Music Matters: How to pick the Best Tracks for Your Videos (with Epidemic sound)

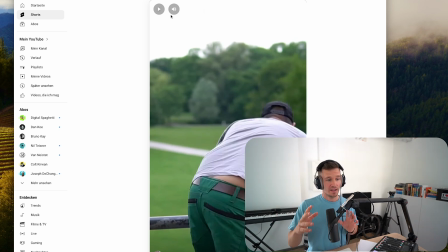By making that break in the music, you can emphasize what's happening and create tension for what's happening next. And I said in the beginning, I want to look at a few examples. I have another example where I did that recently, just to show you the point.
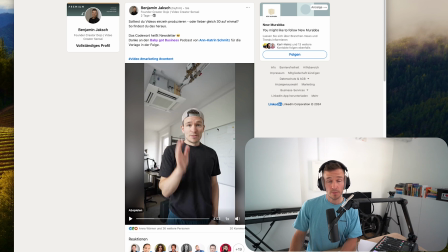This video is also in German. I released it on LinkedIn, and I found a song that matched the emotion that I'm trying to convey,
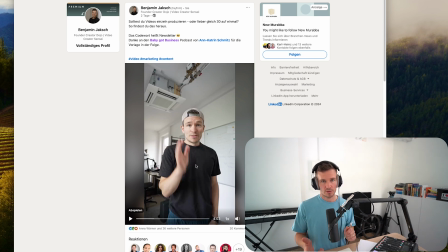the emotion that I'm trying to bring across. And how do I actually find those songs? And let me know how you find the songs that fit your videos. In my case, when I think about the video, sometimes I will already start scrolling through Epidemic Sound
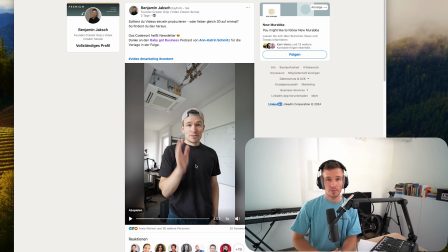and then find a song that actually matches what I'm trying to do. In that case, the video was shot. So I just produced it, and then I headed over to Epidemic Sound and
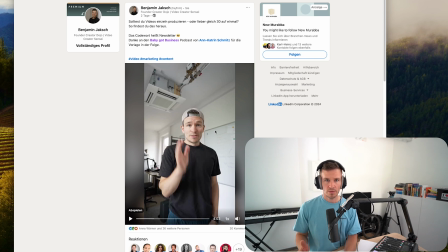just went through a few of the genres to find a song that was fitting. And that was the result.
Du kennst sie, die Frage aller Fragen, wenn es um die Produktion eigener Videos geht.
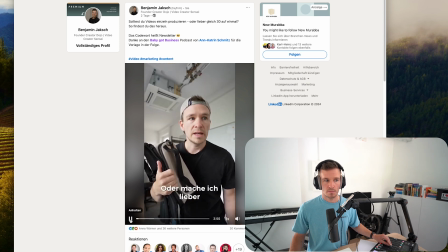Mache ich lieber gleich 10 auf einmal oder mache ich lieber Videos Stück für Stück?
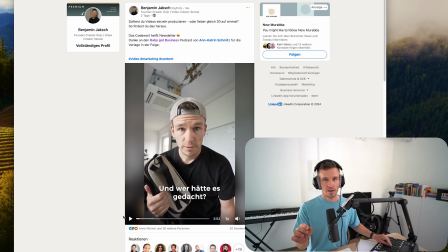And here I did something, because in the original song, after that last note, the break wasn't as long. But I added a break in the song in order to have more tension.
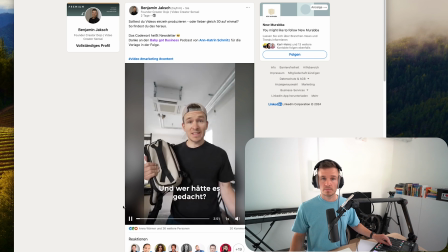Now the song goes on.
Und wer hätte es gedacht? Es kommt natürlich ganz drauf an. Ich war jetzt 2,5 Tage unterwegs und bin mit meinem ganzen Equipment 1500 Kilometer mit dem Auto gefahren.
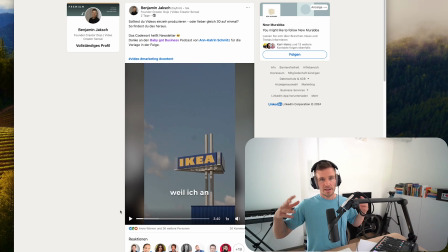So, a song conveys so many things. And in that case, I think that was my intention. In the beginning, the tension is rising for what's coming.
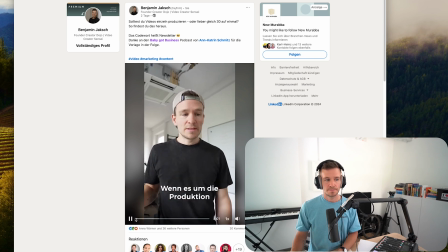Du kennst sie, die Frage aller Fragen, wenn es um die Produktion eigener Videos geht.
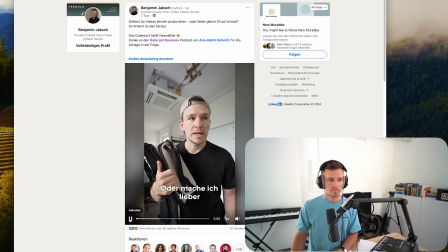Mache ich lieber gleich 10 auf einmal oder mache ich lieber Videos Stück für Stück?
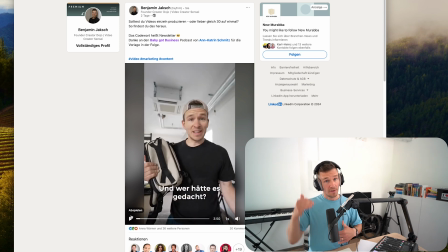Und wer hätte es gedacht?
And then the general vibe here is very relaxed, right? We've got this tension in the beginning. What's coming? What is the answer to that question? And then we continue with a very gentle and chilled vibe.
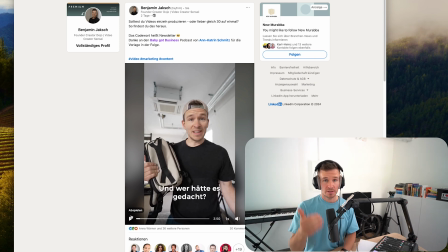Because then I talk about the question that I asked in the beginning. And for those of you who don't speak German, it's about when you're creating videos, should you rather make them as a bunch or create them one by one by one?
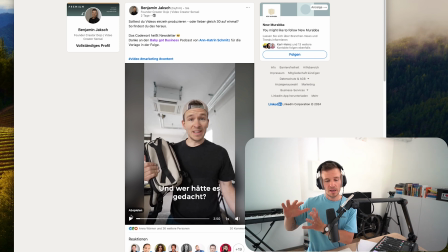In my case, I create them one by one, because then I can always transport what's currently happening in my life, in my brain, and not just repeatedly create stuff that you could also get from a conveyor belt.
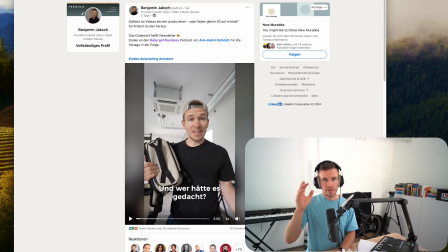So this was the idea of adding tension in the beginning and then adding a break. And so I tried to use this song for that. And something that I would like to talk about now is
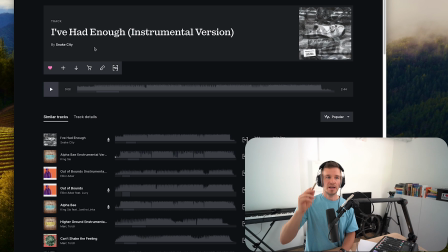sometimes when I make videos, I start with the song. And whatever platform you're using, could be Epidemic Sound, could be Artlist, like I said, could be Storyblocks and the others.
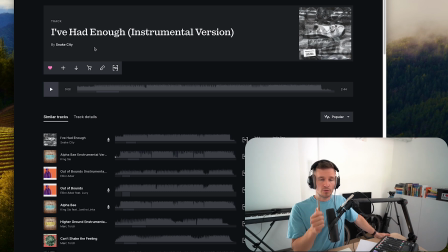I recommend you scroll through the songs that are available more often than not, and actually look at what's there and try to think of
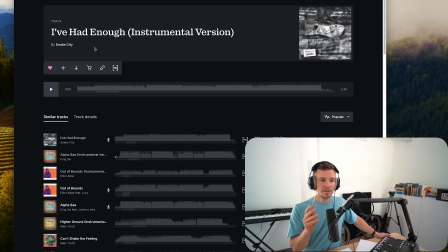images in your head that the songs will make.